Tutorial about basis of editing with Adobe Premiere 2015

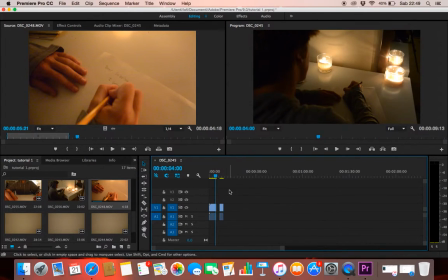513s
Okay, and this is gonna cut the first part. So now we can see, drag it back. Let's see how is it now. Okay, he's writing.
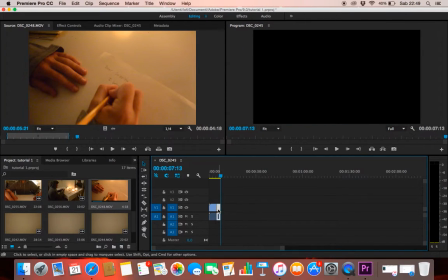528s
I don't like it still. So in this case, let's try to cancel it, go back to the first window. This is something that's gonna happen to you multiple times. Editing is a really difficult process, so you need to try more than one time.
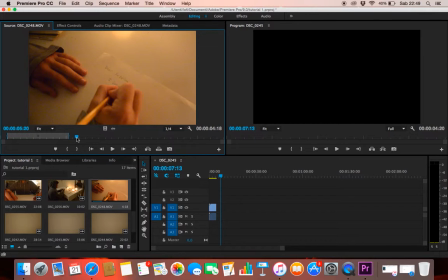545s
Most of the times in the first try it doesn't work well, so you need to try again. So let's try to use the sequence from a more advanced part. For example, like this part. Oh, okay. Drag it here. Perfect. Let's try now.
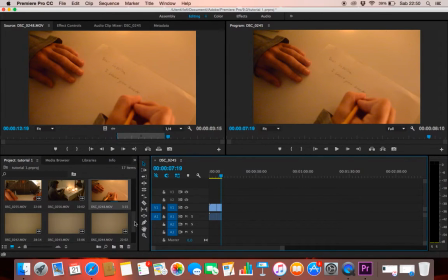570s
Yes, now it looks much better. Much better. Let's see now what we could add here. Maybe we can cut back to a medium shot.
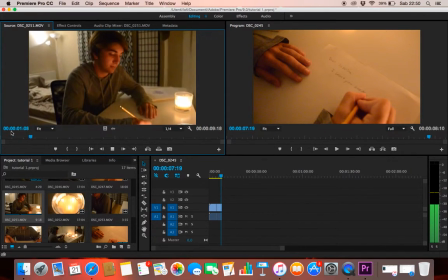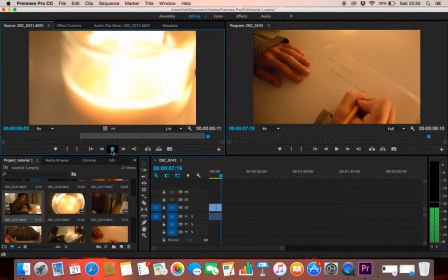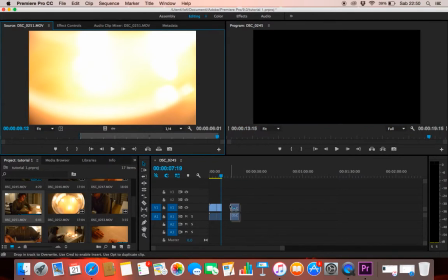609s
I like it. So let's drag it here and let's check.
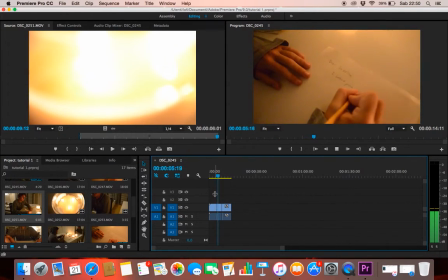614s
He starts writing, close up, continues the sentence,
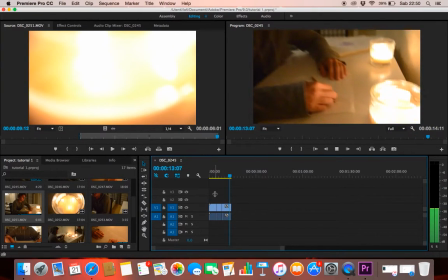620s
cut, he finishes writing, and he stops. This very last
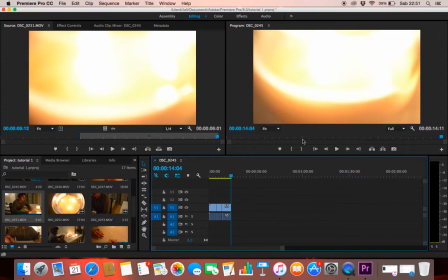630s
shot of the zoom to the candle is very interesting, and you guys,
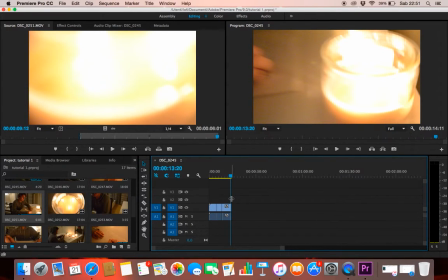638s
if you know already something about film, or if you're gonna start studying about that, you will learn that it's very important when you need to cut, for example, to another scene or something that doesn't match with this one,
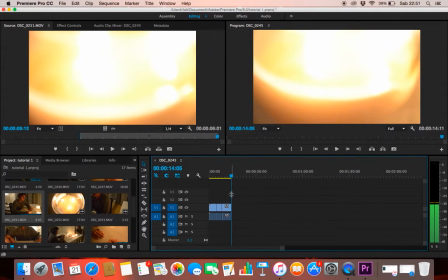653s
going into the candle and taking off all the focus of the scene will help you to cut then from this one to another one, and it's gonna be like an effect. You can assume that he's falling asleep or something.
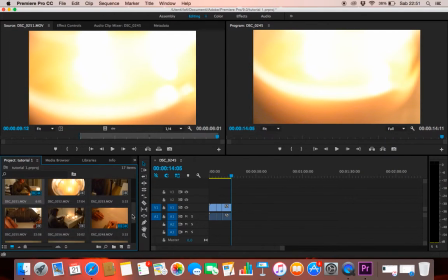671s
In this case, let's try to continue with something different but still from the same scene. For example, let's see if I have this shot that I remember having filmed.
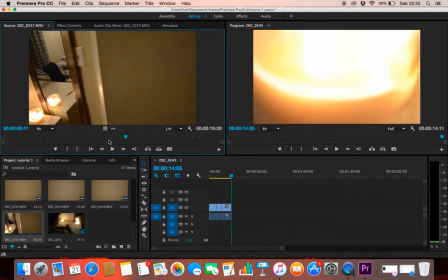683s
It might be here. No.
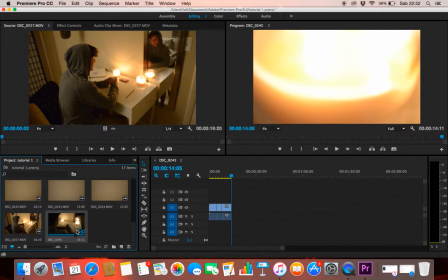691s
Let's see if it's here. This one doesn't work.
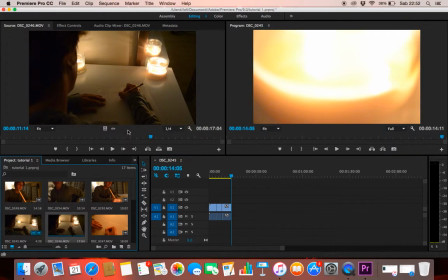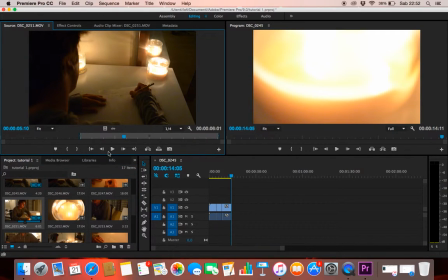707s
Looking a shot of the guy falling asleep. Maybe we can find it here. No, we already used this.
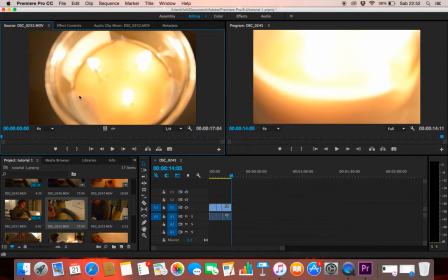717s
Okay, yeah. As you see, in the filming process, I started again the shot from the candle to try to cut.
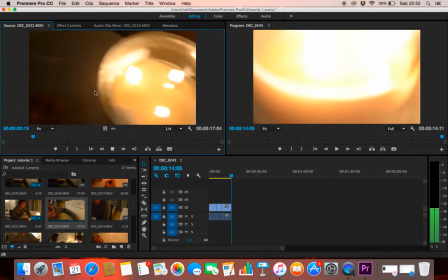728s
So let's see now. I'm gonna use the candle part of before and cut till here now.
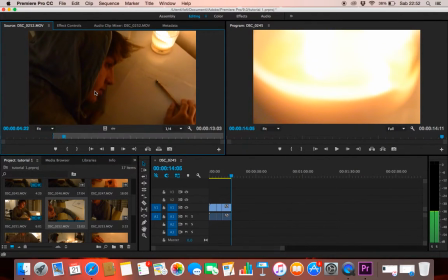737s
He's sleeping, so he wakes up.
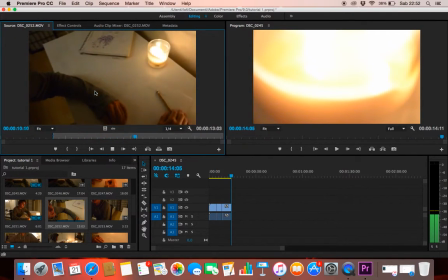Okay, let's use just the first part. Okay, let's drag it here.
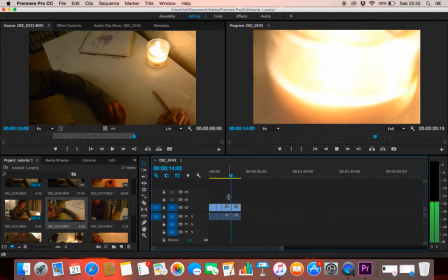753s
Let's see if it worked out. Goes into the candle and he wakes up.